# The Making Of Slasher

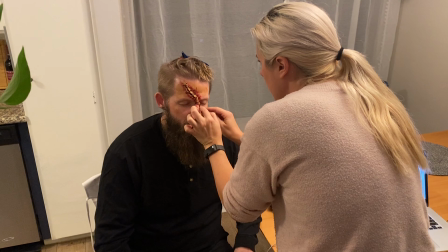The makeup and axe murderer design were very simple. Because the game host and axe murderer needed to look human, I didn't do too much.
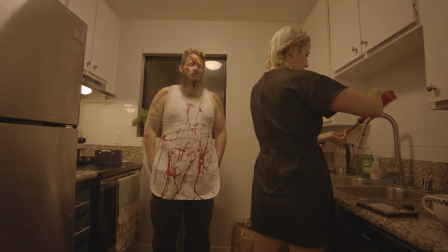And can we just talk about these comments comparing Aaron to Nicolas Cage? Talk about zaddy.
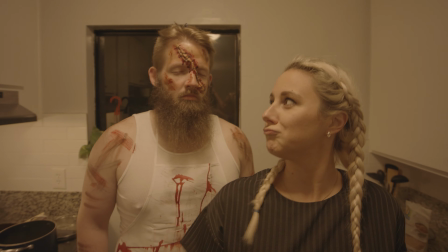I applied a giant jagged scar complete with gross crusted stitches across Wes's face, but let's be honest, Wes's beard does all the heavy lifting here.
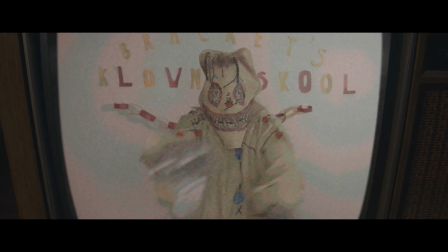Aaron added the blood-spattered butcher's apron at the last minute, and voila, the axe murderer is upon us.
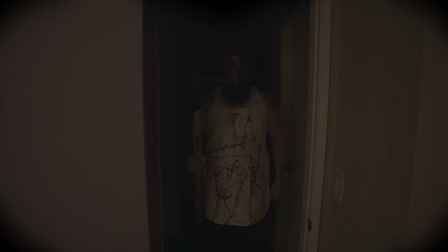Originally, I recorded a version of The Host with my own beautiful voice, similar to The Clown in our other short, Clown School.
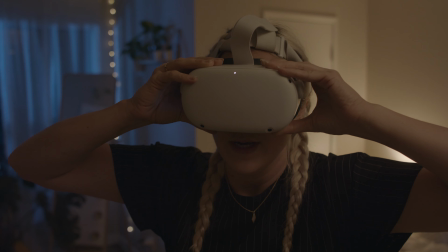It was way more loud and cartoony, and while I think I did a half-decent job,
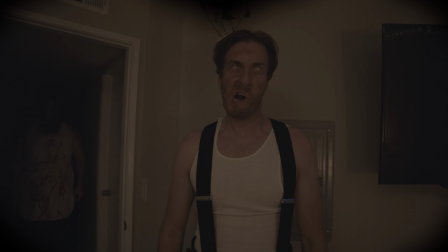I thought having our friend Nick, an actual professional actor, would do a much better job.
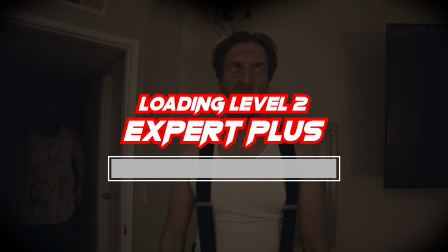He toned it down, added this posh British accent, and overall gave it a really unnerving tone.
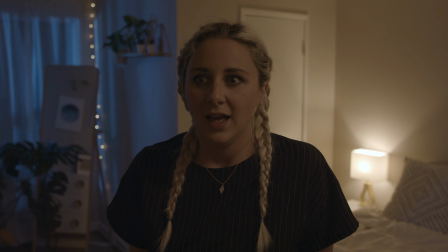Very good. I knew you had it in you.
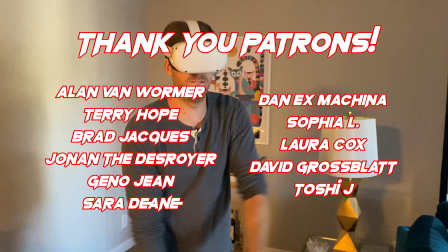And of course all of the music and video game sound effects were done by Robot Disco Puma at his studio in Miami.
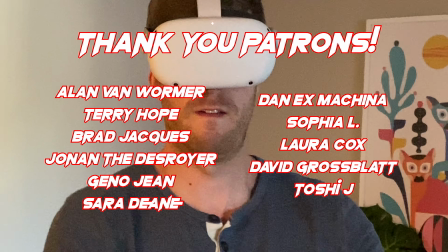He really is exceptional at what he does, so if you need any music or sound effects done, hit him up.